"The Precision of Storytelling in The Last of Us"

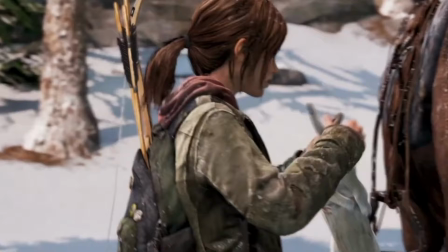1477s
I have to say, them refraining from having us play as Ellie up until this moment is really effective.
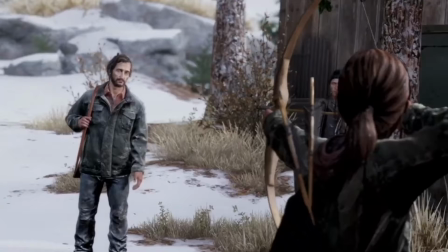1483s
We truly believe that Joel is dead. We as players mourn the loss of Joel as we try to hunt for food in order to keep Ellie alive.
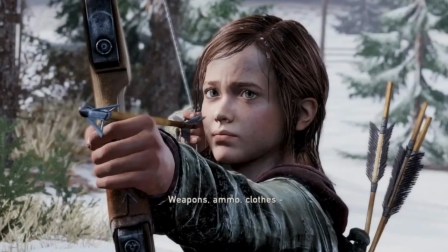1493s
It isn't until we meet David and Ellie asks for medicine that we have the tiniest hope that Joel is still alive.
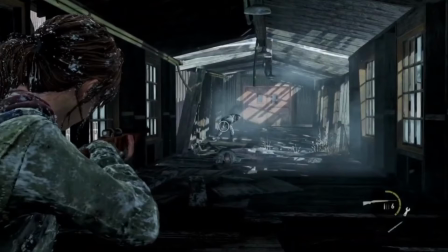1500s
Ellie's section of gameplay being alone with david i think it's just so well done we play as ellie as she wants to trade the deer for medicine as
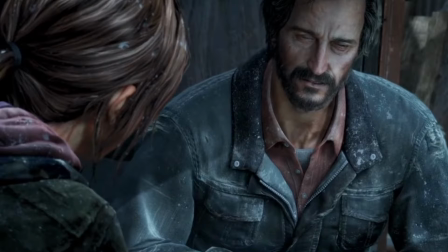1509s
her and this stranger david fight off a group of infected as the man arrives with medicine david reveals that he's been hunting a crazy man
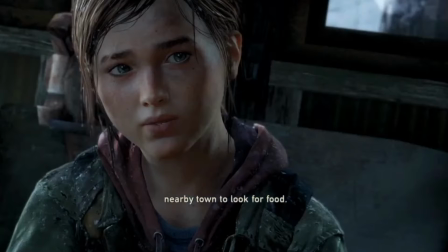1517s
that killed some of his men while they were out scouting and this man travels
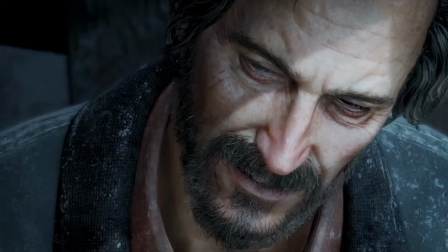1523s
with a young girl he was out there this entire time looking for Ellie and Joel.
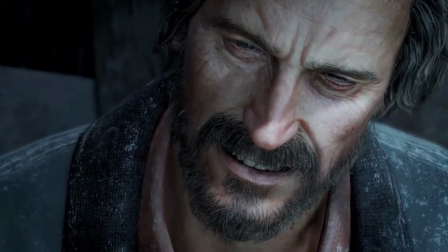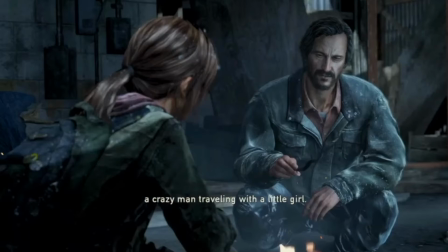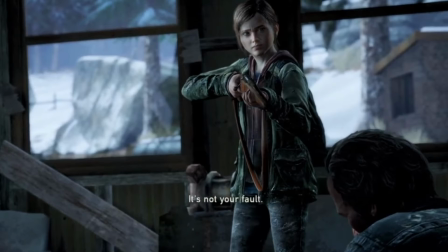1542s
There's this sinking feeling in your stomach as you realize that now they are in trouble.
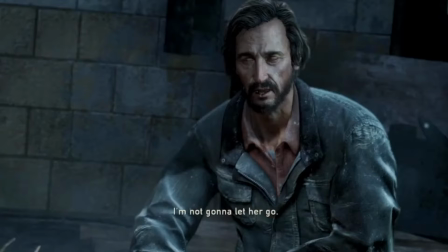1547s
Ellie is outnumbered and Joel is severely injured and it is just a terrifying threat and moment.
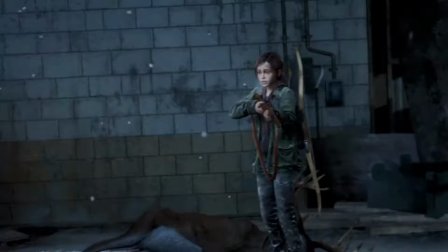1553s
Until I replayed it, I actually forgot how long Ellie and David's interaction is before this grand realization.
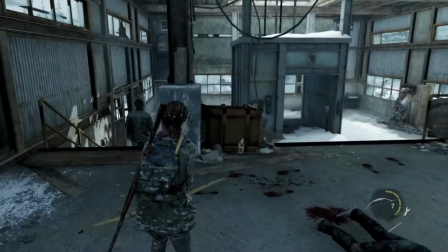1560s
The game really makes you feel that you can trust David.
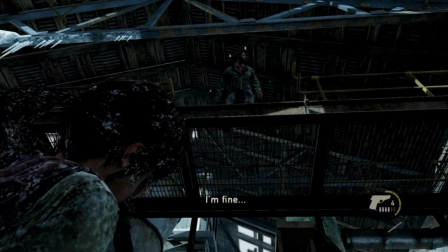1564s
You fight off a giant group of infected together, you're sneaking around through a maze of infected while he waits there for you to show up,
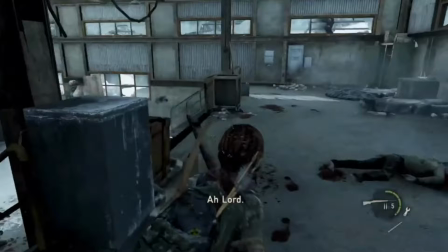1572s
and you sort of have this final boss moment with the bloater coming down and attacking.
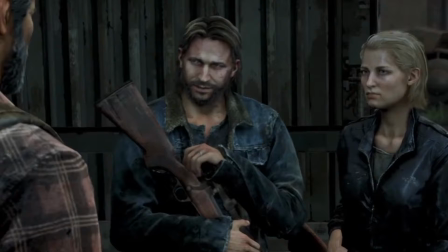1578s
I also find that at this point in the game, we are coming off of a period of good characters.
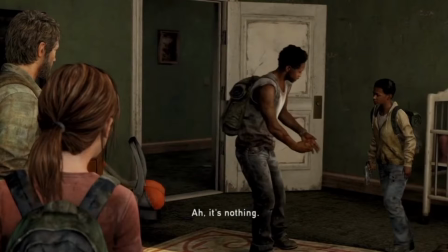1583s
The most recent named characters, Maria, Tommy, Henry, and Sam, they were all good.
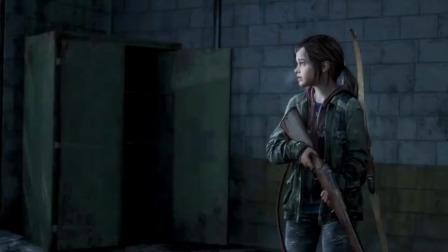1589s
You as a player trusted them, so it makes it almost too easy to want to trust David the first time you play the game.
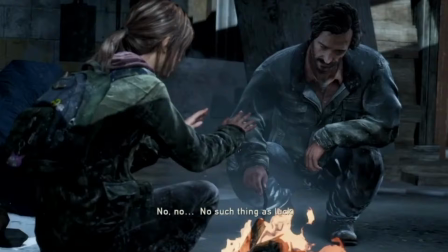1596s
And all of that makes the eventual reveal of him being evil a lot more impactful and horrifying.
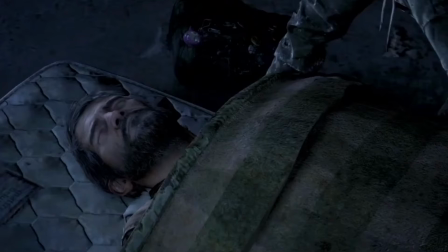1604s
Ellie gives Joel the medicine
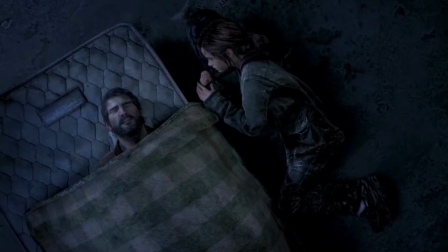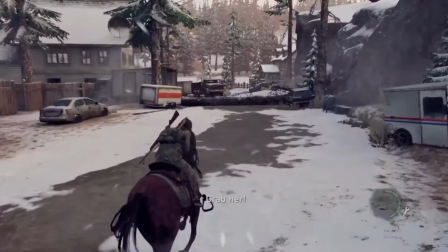1612s
foreseeing that David has tracked her down to where she's hid Joel.
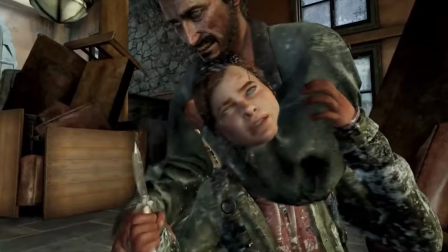1616s
While trying to divert the group away from the injured Joel, she tries to flee the town but is captured by David.
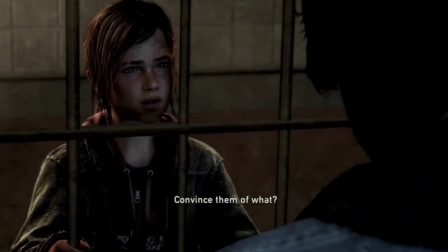1622s
It is here that we learn that David and his group are cannibals, and he himself has some really predatory tendencies.
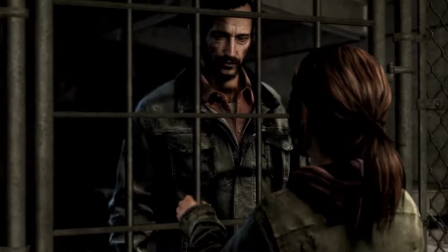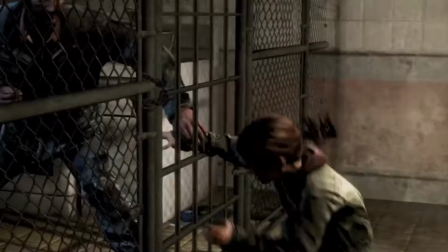1638s
Ellie is in serious danger and we see her try to make a failed escape before she successfully
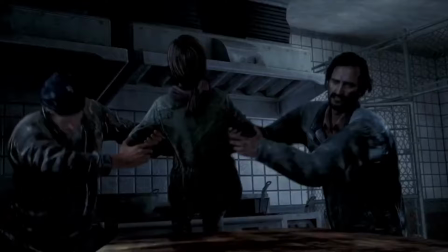1645s
escapes her prison cell but as she escapes and runs through the town there is this insane amount of danger,
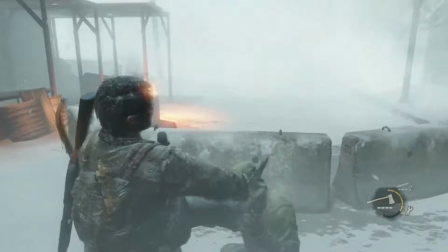1653s
threat, and tension on the scene. Knowing all of this, The player is then forced to control Joel as you race to try and find her and save her.
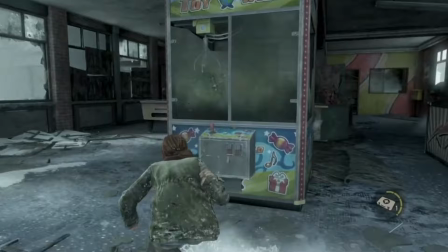1662s
The urgency and the fears are high before we get to this major event. In this great blizzard, you feel Ellie's fear.
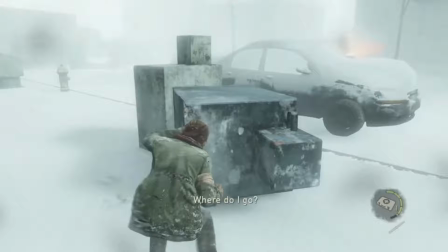1670s
She has no clue where to go. You can't see anything. Which way is out? Which way is safe?
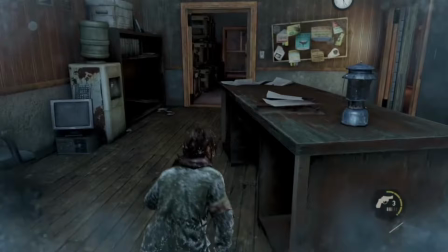1676s
She doesn't know if Joel is even dead or alive. The chaos inside of her is portrayed on the outside with this blizzard.
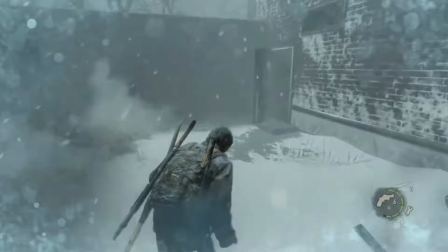1685s
And the same situation goes for Joel. He doesn't know where Ellie is or if she's even still alive.
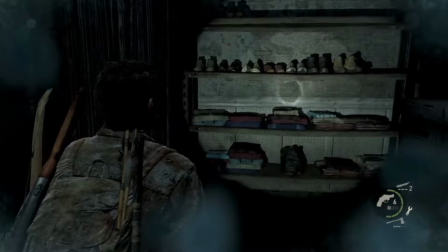1691s
This section of gameplay is packed full with tension and urgency before Ellie has
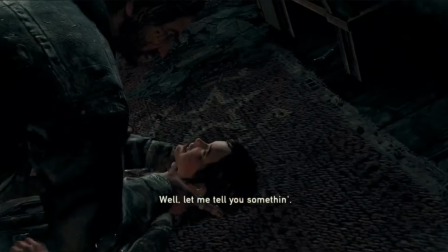1696s
to fight for her life and is forced to kill David in a brutal way,
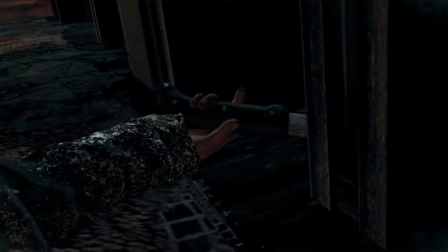1701s
with Joel arriving just a smidge too late to save her. As Ellie fights his arms briefly, not knowing that it's him,
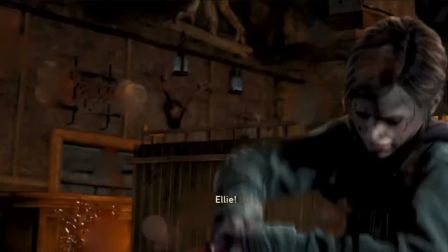1709s
she breaks down when she sees that he is alive and out of fear and frustration of everything that has just happened,
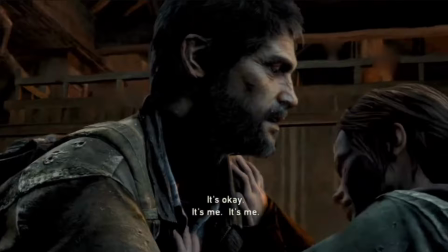1717s
Ellie breaks and a part of her is forever lost.
It's me.
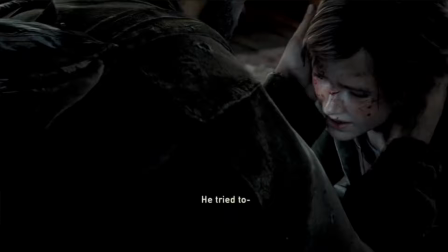1722s It's me. It's me. Look, look. It's me.